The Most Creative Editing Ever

that's what i want to freaking see i want to see some weird artsy stuff
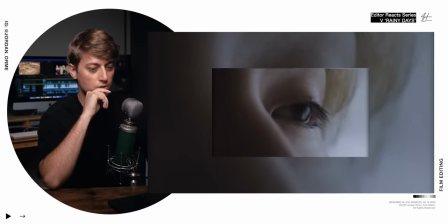(0:10) when you listen really carefully loops go wheeling dude
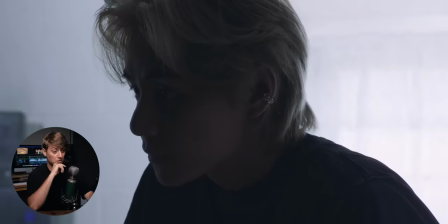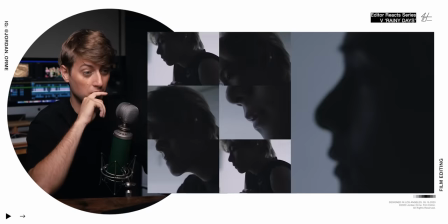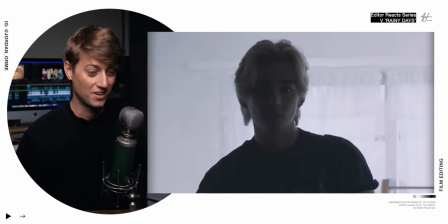(0:28)
cozy and stuck
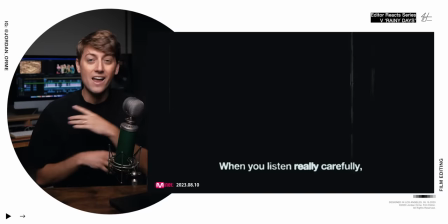(0:32)
dang bro this is so epic this is not like any of the normal k-pop music videos that i usually
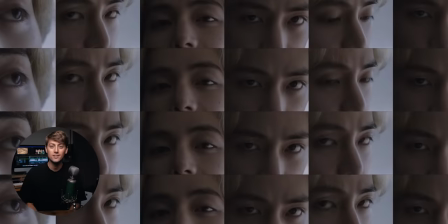(0:40)
react to and that's why i'm so excited to get into this it's such an artsy vibe it's different and i love it so let's break it down right off the
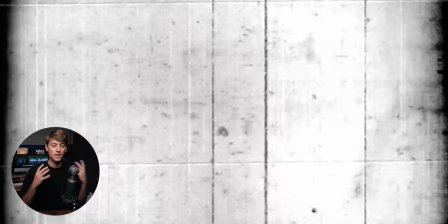(0:47)
bat we have an academy leader the beginning of a film reel usually has all these
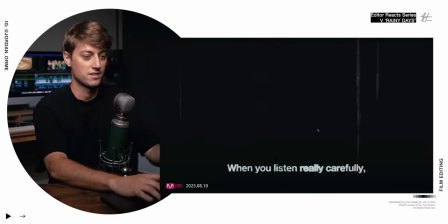(0:51)
scribbles and it's black and it essentially looks like this so it's already looking vintage looking
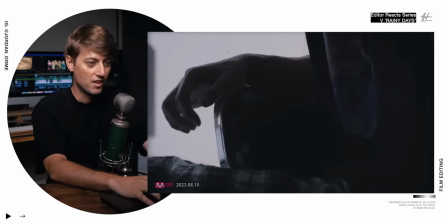(0:56)
artsy and we have lots of film grain lots of imperfections look at this just using editing to create a piece of art is so fun it looks like the same shot on top of each other but you zoom out so you get a frame within the frame effect and then the background is just punched in immediate art i love it and then all of these frames and i love that they're using iphone sound effects as motivation to animate them in and out the amount of work that it takes to make a grid like this and editing let's just say it's not easy so shout out to editor for going in making this beautiful art piece for us to enjoy and just the simple like the frames mimic that and fall in really quickly and then having the little tapping sound but every single picture is just like a few frames off so it looks like a wave effect just picturing like a baseball game i'm screaming in my edit bait i promise i'm fine but this is just
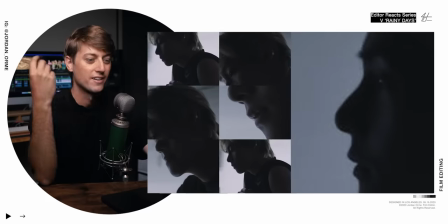(2:01)
such a visually interesting way to portray the ticking so good and then this honestly super easy to do it's just an easy using the crop effect and you can actually keyframe crops which i
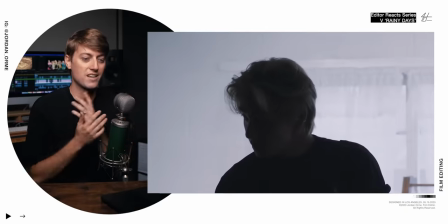(2:16)
never think to do but that was so cool just as a way to visualize in an artistic way what sending a text might look like whoop you're sending it out and the frame expands
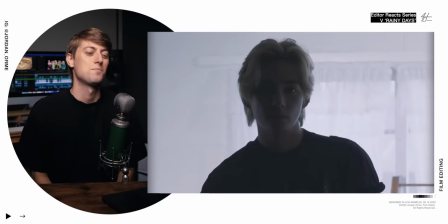(2:31)
oh it's just it's so simple but it's just stuff that i haven't really seen
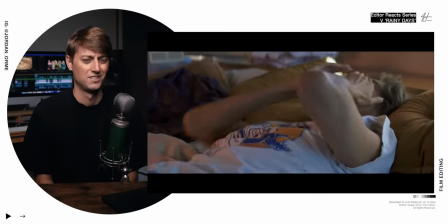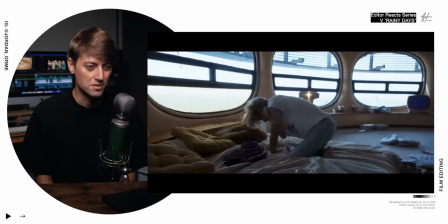(2:45)
bro this cinematography is gorgeous
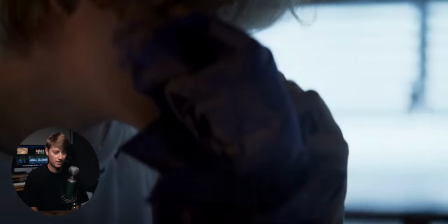it's okay brother he was just smelling the clothes oh this is so emo makes me just want I'm gonna do this with my hair. Now we're ready.
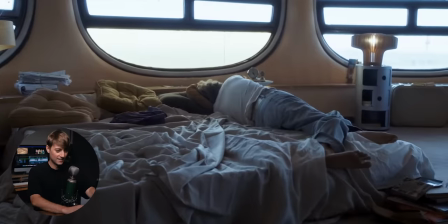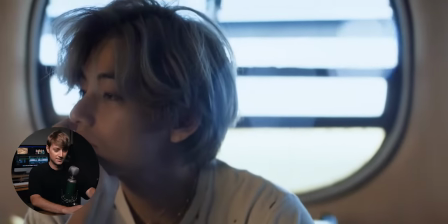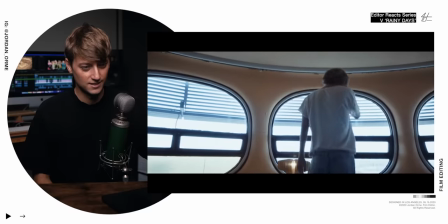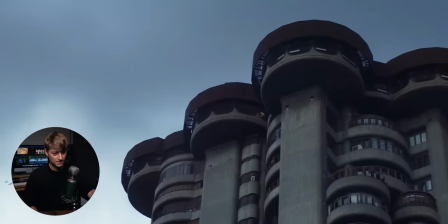This is just so simple. It just feels right. Have you ever wanted to go to film school but not been able to? The reality is that not everybody has $100,000 to go to film school or four years to go through the program. And because I was privileged enough to be able to do it, I went through it so you don't have to.
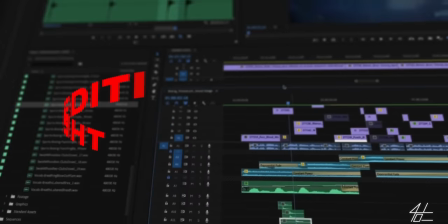(3:43)
And so now I've created a course to teach you everything I learned in film school and all of my years of industry experience for 0.2% of the price in 3% of the time. It's a lot cheaper and quicker, essentially. You do not need a degree to break into the film industry.
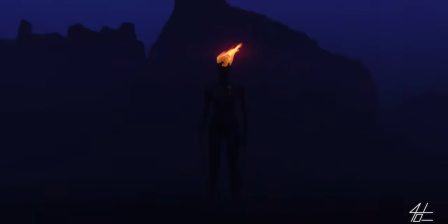(4:00)
All you need is the skills, and I can teach you that. So if you're trying to be an editor, break into the industry, and you've been saving up, now is the time. If you want to learn more, go ahead and hit the link in the description. All right, thanks for letting me sponsor my own episode.
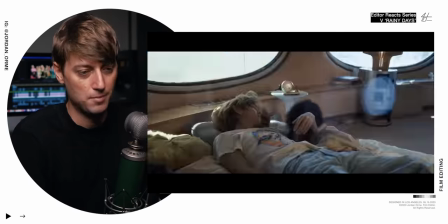(4:12)
Throw in the singing starts happening. We enter into a Steadicam vibe. The camera's always moving, pushing in, moving.
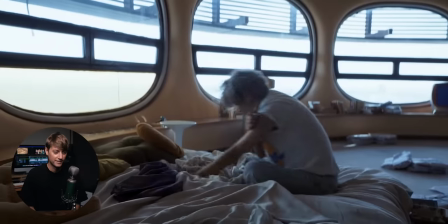(4:20)
It's just kind of floating around, observing this guy. Clearly going through it with his relationship.
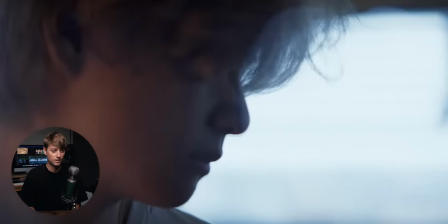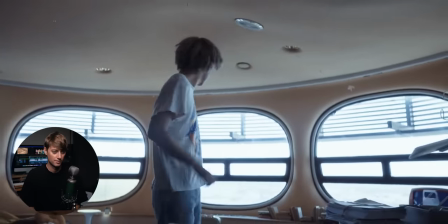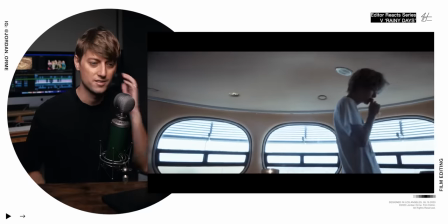(4:39)
And there's some things that are just jarring. There's jump cuts. It feels like we're on a similar lens the entire time. And generally, that's a big no-no. You want to switch your focal length up. You want to switch your framing up.
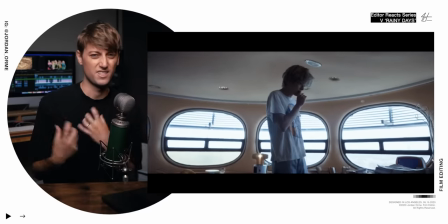(4:50)
Otherwise, it's going to feel jump cutty. It's going to feel disconnected. It's going to feel kind of icky. And that's how this feels. and I feel like I just said feel so many times but I do I feel bro the way that this has been
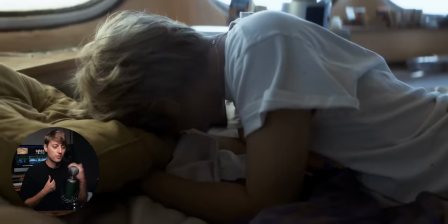(5:01)
filmed and edited makes you feel a little bit uncomfortable you feel this discomfort that our character is going through as he is just laying on his
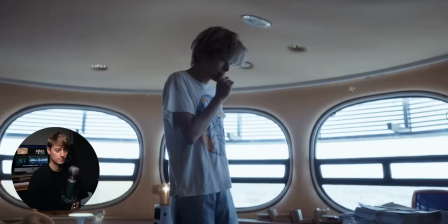(5:09)
bed clearly feeling angsty because of his relationship like
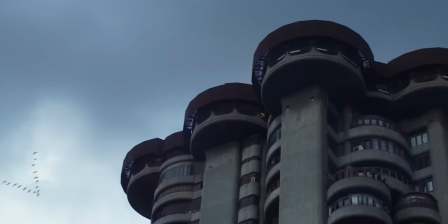(5:16)
that jump cut specifically made me feel that look at this architecture and I feel like these birds are way too perfect. It's a V. They have to be VFX. This is probably my favorite shot of the whole film.
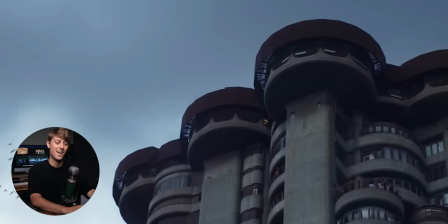(5:29)
And you notice it's not at the beginning.
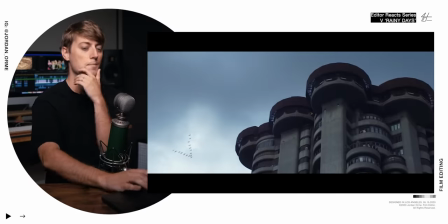(5:31)
You would expect this shot to be at the beginning as just an establishing shot, but it's kind of put in the middle because right when we get into verse one, we want something fresh.
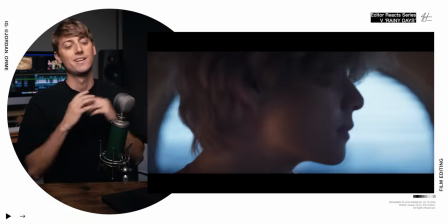(5:40)
And so the music video editor decided to put this in to give us a new perspective on what's actually going on.
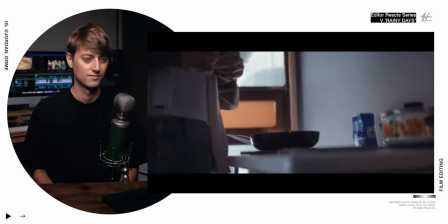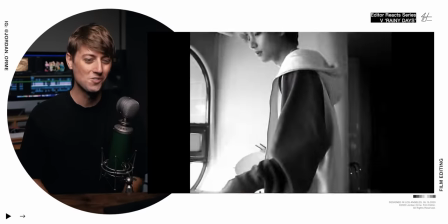(5:53)
The dog. No, Not the two plates, bro
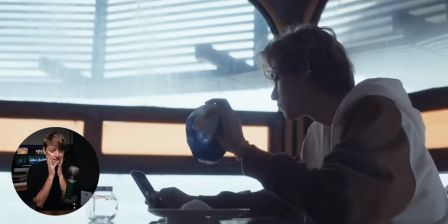Okay, bro, come here. Come on, bring it in man This might have been a flashback.
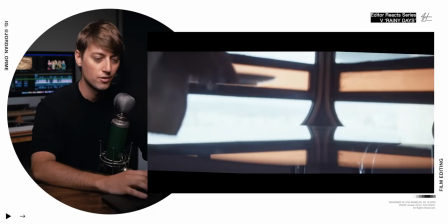(6:13)
I'm not quite sure it looks like he's getting ready to cook a meal Maybe have somebody else over hence the two plates.
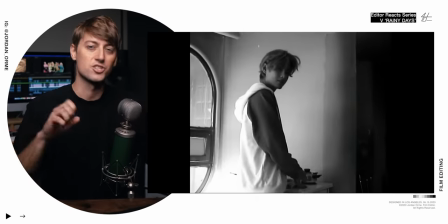(6:20)
I really love this mixed-media We're getting some black-and-white VHS just sprinkled in with the beautiful cinematography It kind of makes you feel like somebody else is there.
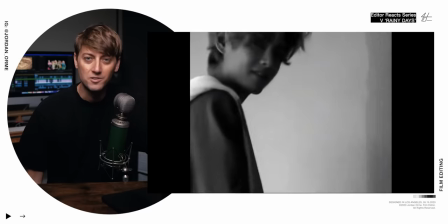(6:28)
He's talking to him
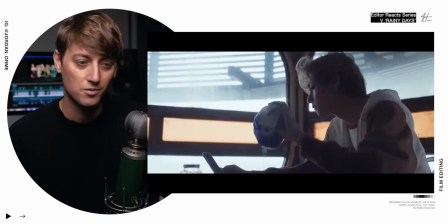(6:29)
But he's actually alone and maybe the person's a no-show and he decides to make himself a great meal of flour Maybe sugar.
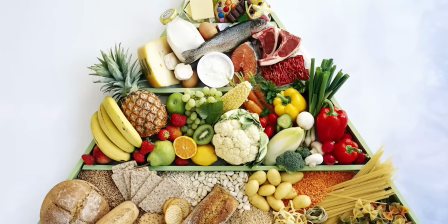(6:38)
It looks exactly like the food pyramid meals. It's like super balanced. It's great.
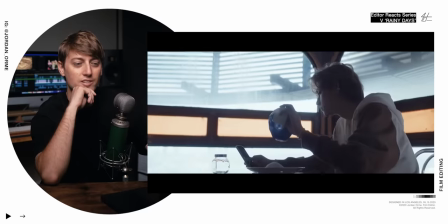(6:43)
It's great But yeah, he's checking his phone. Maybe the person isn't showing up.
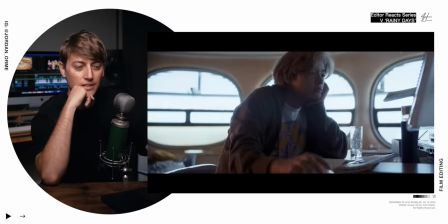(6:48)
It's not looking good
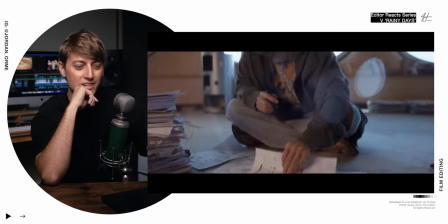(6:51)
The vintage Apple Mouse.
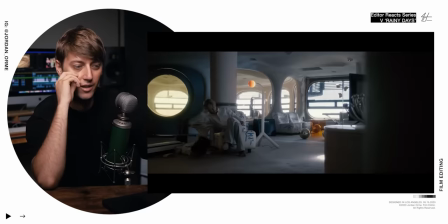(6:57)
Again, we have this same style. Just jump cuts and uncomfortable uncomfortability.
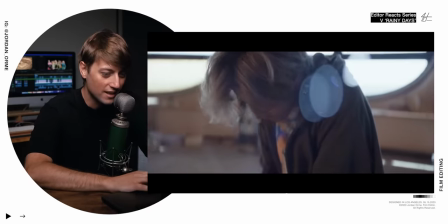(7:05)
What is on these papers, bro? These papers are like old computer scanning papers.
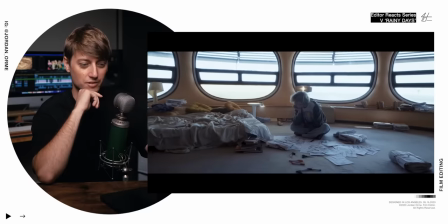(7:11)
I clearly don't know. I'm a 90s kid. He's trying to work out his relationship with computer papers.
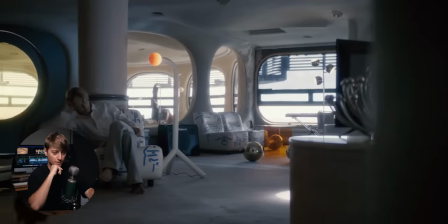(7:17)
It's
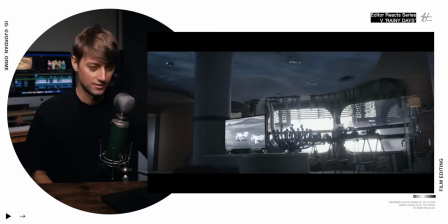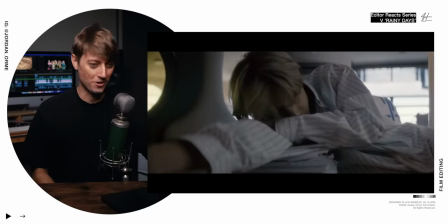(7:23)
so freaking artsy. I love it.
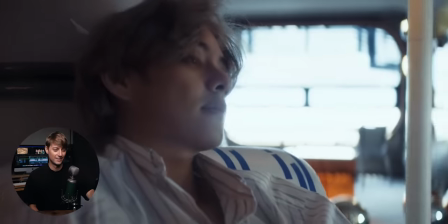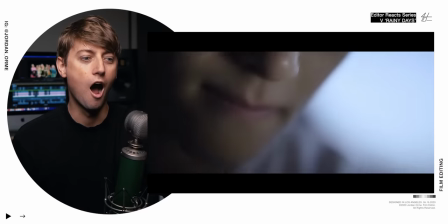That's what I'm freaking talking about. That's what I want to freaking see. I want to see some weird artsy stuff.
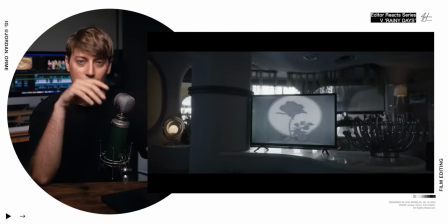(7:46)
So we keep showing this TV. It has like old-fashioned cartoons on it. It's artsy. It's beautiful. I'm still in emo Jordan mode. I gotta... Okay, we're bringing the hair back.
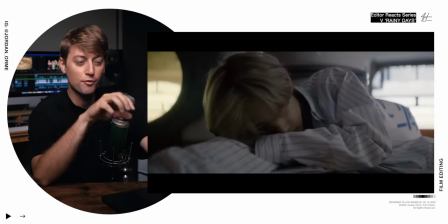(7:56)
We quickly see a rose here right before we cut to this.
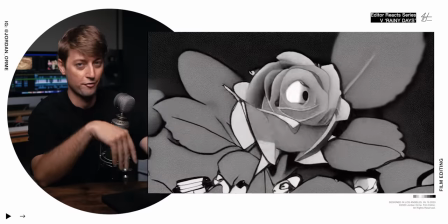(8:05)
What the frick is this?